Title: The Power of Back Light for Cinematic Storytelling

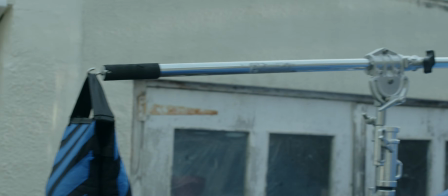(4:06)
We then placed a Nanlux 1200B reflector dish attached outside of these back windows, acting as our sunset.
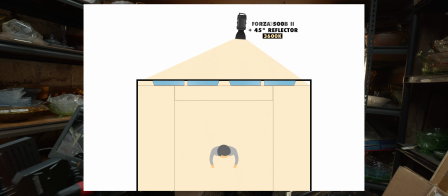(4:15)
This could have been achieved with a much cheaper lighting fixture, but we chose the 1200B for its weatherproofing.
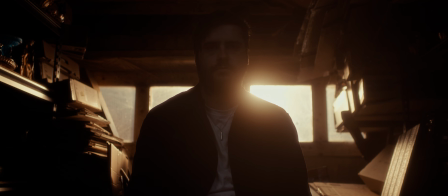(4:24)
This sunset shining in and around the location also helps to bring a little detail back onto our subject's face, but due to the size of the windows and our subject's position, we're not quite covering both his head and shoulders.
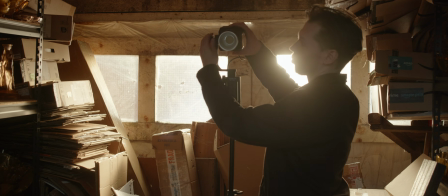(4:37)
To fix this, we simply placed a Forza 60C reflector dish attached, a little above and behind him.
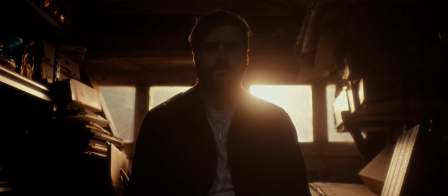(4:47)
Since the little 60C is obscured by the subject for the duration of the shot,
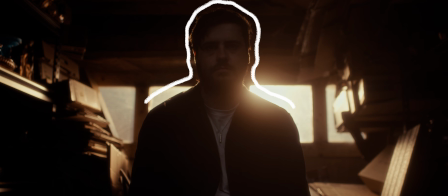(4:52)
it extends the sunset backlight into a full rim light, helping to create a more clearly outlined silhouette.
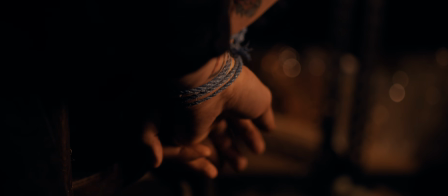(5:00)
So whilst keeping this same lighting setup, let's change the music.
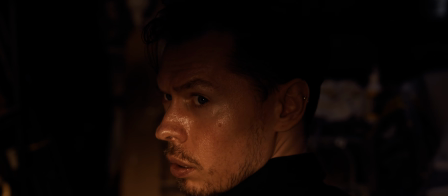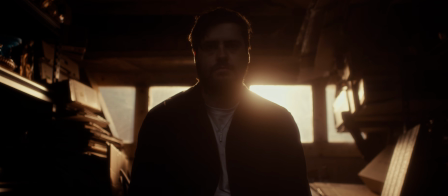(5:12)
And add an extra shot.
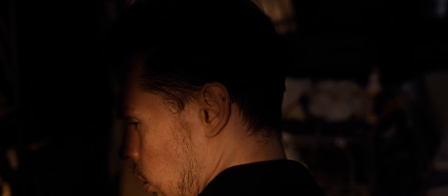(5:18)
Changing the context of the scene with both hopeful sounding music and
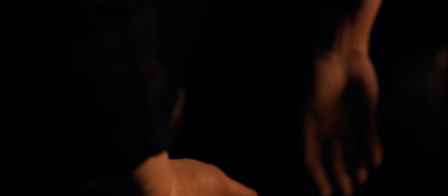(5:23)
showing our character being released also changes the context of our lighting.
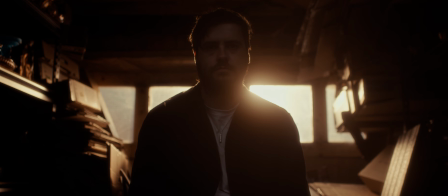(5:28)
It now feels more representative of a saviour figure. We still can't make out his face very well, but the rim light might be subtly suggesting something more angelic,
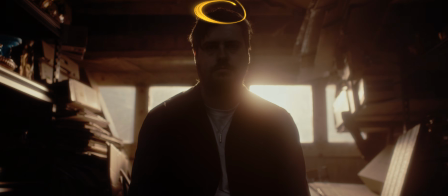(5:38)
like a halo around this mystery person who helps to release our other character.
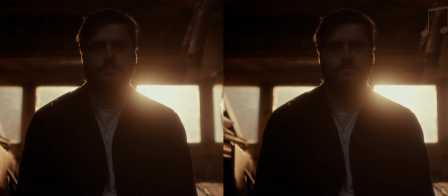(5:44)
The exact same lighting in both cases, with the rim light emphasising or representing two different feelings carried by the choice of music.
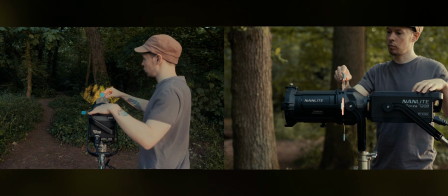(5:57)
If you'd like to learn more about recreating daylight, check out my course over on
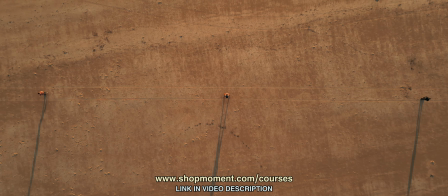(6:03)
shopmoment.com, which teaches you about the way daylight works naturally in terms of both quality and colour,
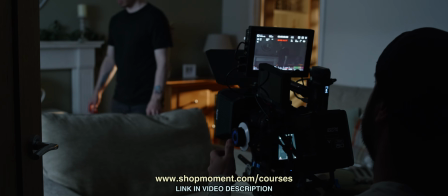(6:10)
demonstrating how simply having the knowledge of these qualities will allow you to translate them into an image lit with intention.
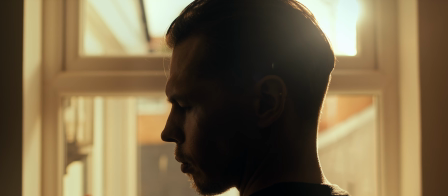(6:19)
In part 2, we'll be taking a look at the edge light and how the one-sided nature of this
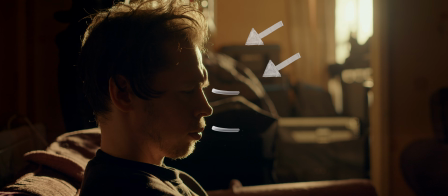(6:25)
backlight can be used alongside direction and composition to accentuate the narrative or feelings in a shot.